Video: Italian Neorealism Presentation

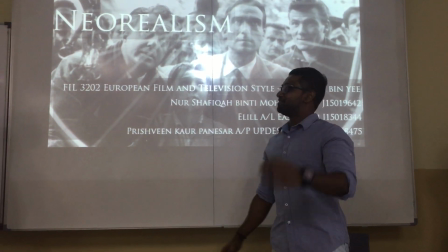0:00 Okay, good morning to our lecturer Ms. Ang and our fellow friends.
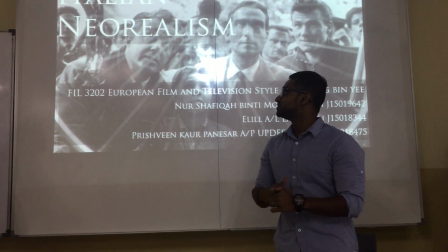0:04 So today, our topic is going to be about Italian Neuralism. And my groupmates are Shafika and Prishwin.
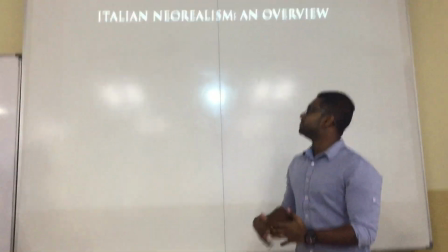0:12 So before we start our presentation, we would like to show you guys a short video we made for you guys,
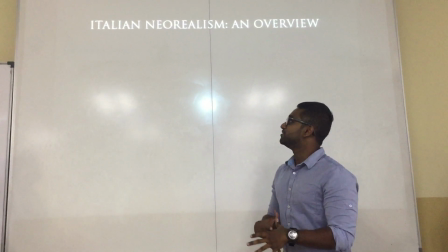0:18 like the whole recap of Italian Neuralism according to the film The Bicycle Thief.
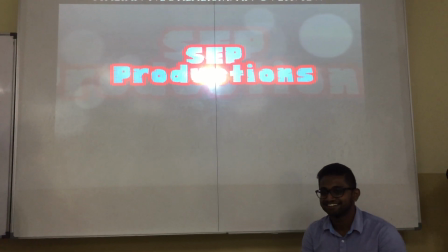0:25 Hi guys, welcome back to another episode of SAB Productions. Today, we will be talking about Italian Neuralism.
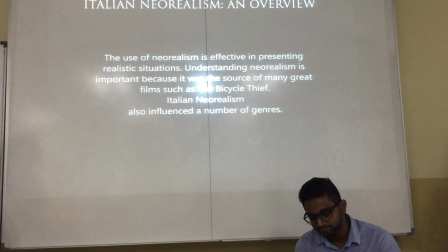0:32 The use of Neuralism is effective in presenting realistic situations. Understanding Neuralism is important because it was the source of many great films such as The Bicycle Thief.
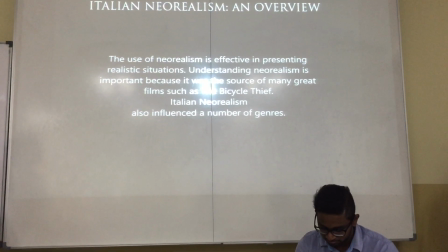0:43 Italian Neuralism also influenced a number of genres.
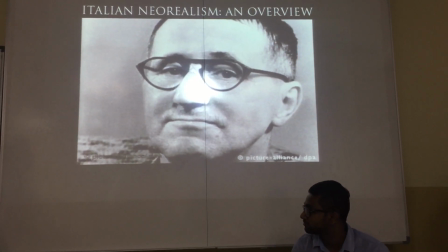0:47 Realism doesn't mean showing real things, but showing how things really are, said by the amazing Bertolt Brecht.
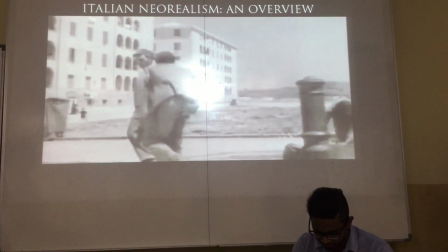0:53 The use of non-professional actors are very prevalent in new realism films.
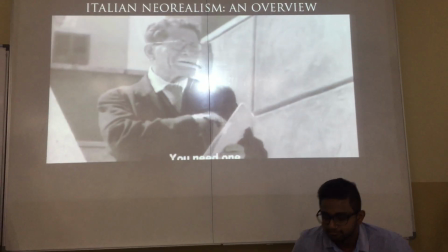0:59 Also, scenes from everyday life of the working class are common.
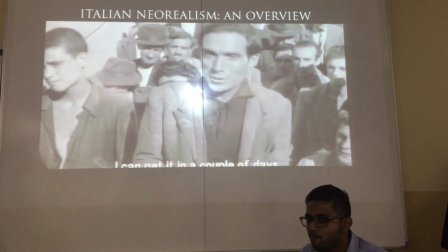1:03 The film often explores Italian society and focuses on social problems such as poverty and high unemployment.
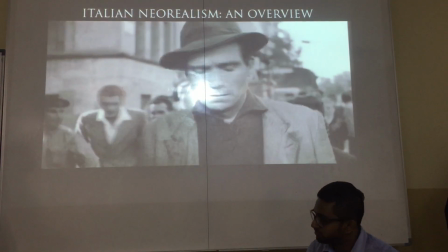1:10 Victorio De Sica, the director of The Bicycle Thief, views perspective shots often.
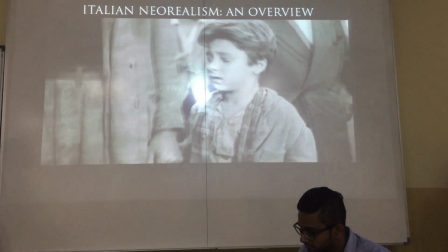1:15 Many scenes greatly portray the realism of unemployment which gives a cathartic feeling to the audience.
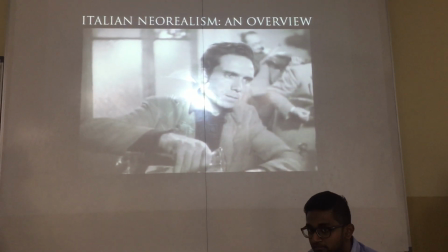1:21 The restaurant scene in The Bicycle Thief really depicted the social gap between the different classes.
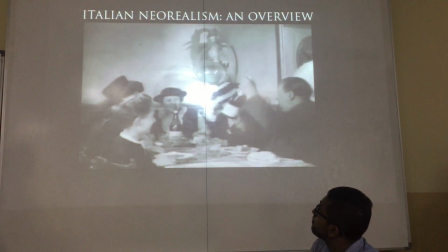1:27 The scene demonstrates the difference in culture between how people are treated based on their income and background.
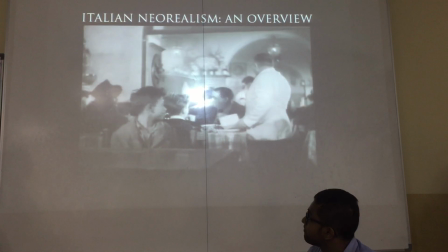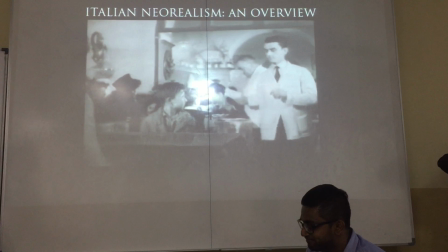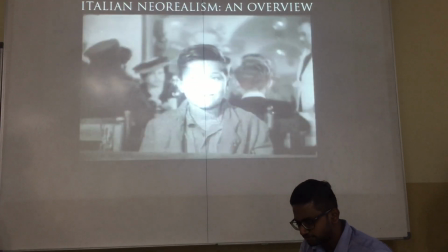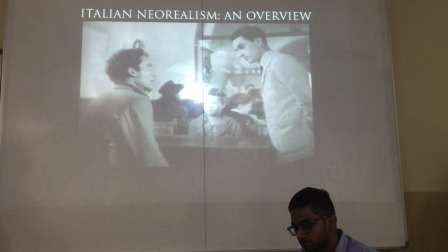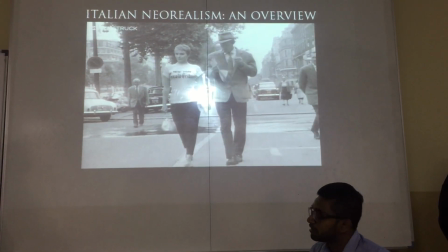1:54 Italian Neuralism was a very influential genre towards the French New Wave film Breathless.
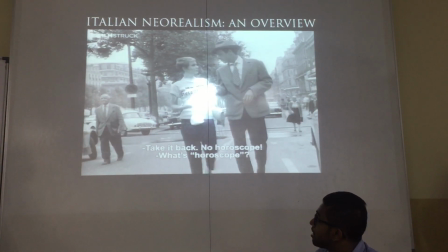1:59 You can view certain aspects drawn from the genre such as filming a location with natural lighting and presenting how people interact in everyday life situations.
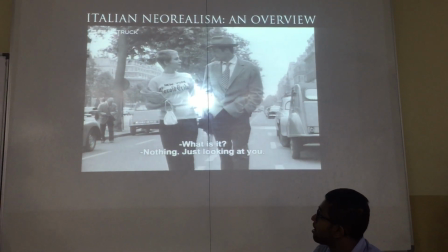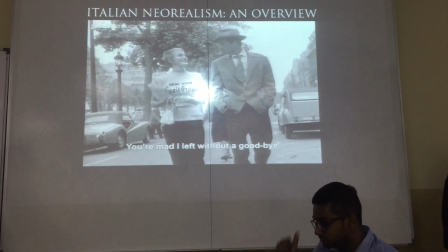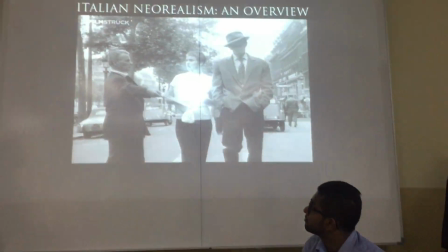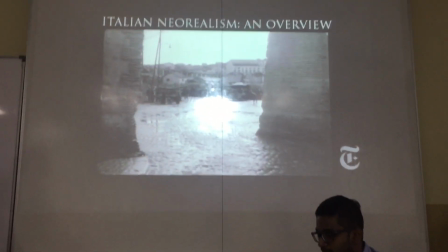2:27 Italian Neuralism has presented film in the most realistic fashion possible.
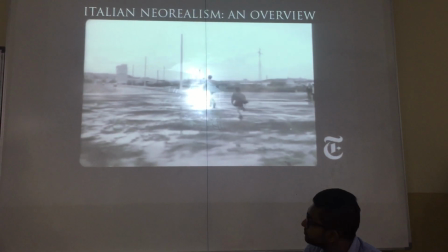2:31 For this reason, the genre has been watched and appreciated from its birth and onward to the modern generation of cinema.
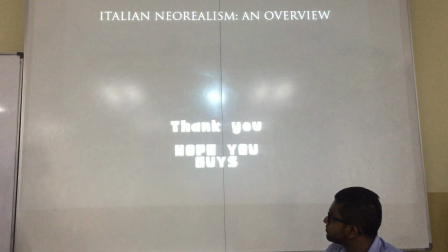2:39 That's it from this guys. Thank you.
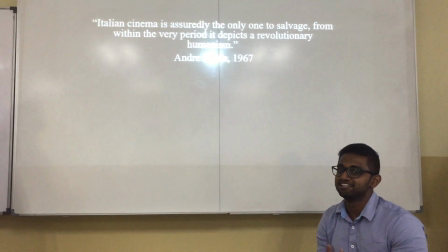2:43 Okay, so yeah, Italian Neuralism is also known as the Golden Age of National, Golden Age.
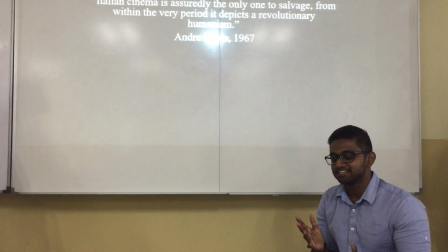2:50 It's the national film movement characterized by stories set among the poor and the working class.
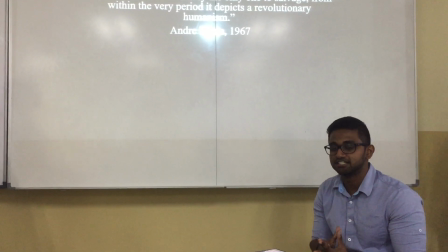2:57 So, Italian Neuralism has certain aspects to its film, such as filming on location and frequently using non-professional actors as well.
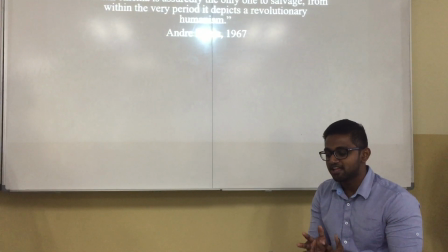3:05 Italian realism film mostly contend with the difficult economic and moral condition of the post-World War II in Italy.
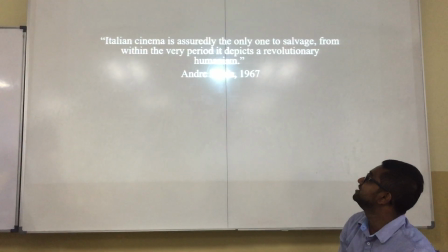3:14 Okay, slide three. Italian cinema is assuredly the only one to salvage from within the very clear
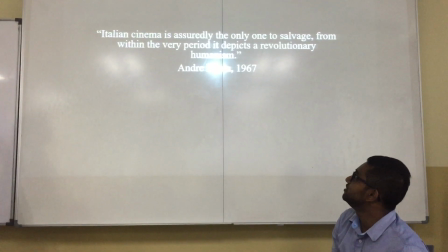3:21 it depicts a revolutionary humanism set by Andre Bersin.
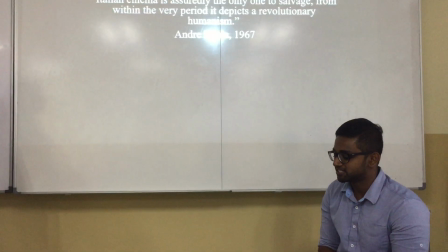3:26 The long-held standard view of Berzain's critical system is
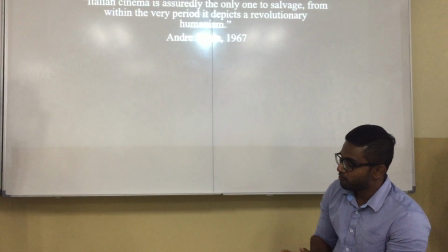3:31 that he argued for films that depicted what he saw as objective reality,
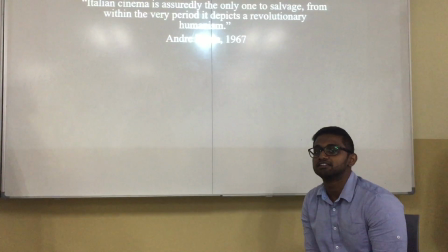3:37 such as always portrayed in Italian Neuralism film.
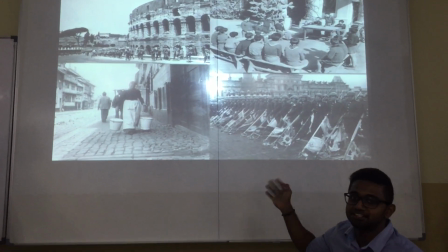3:42 So, these were the struggles of people in Italy after the post-World War II.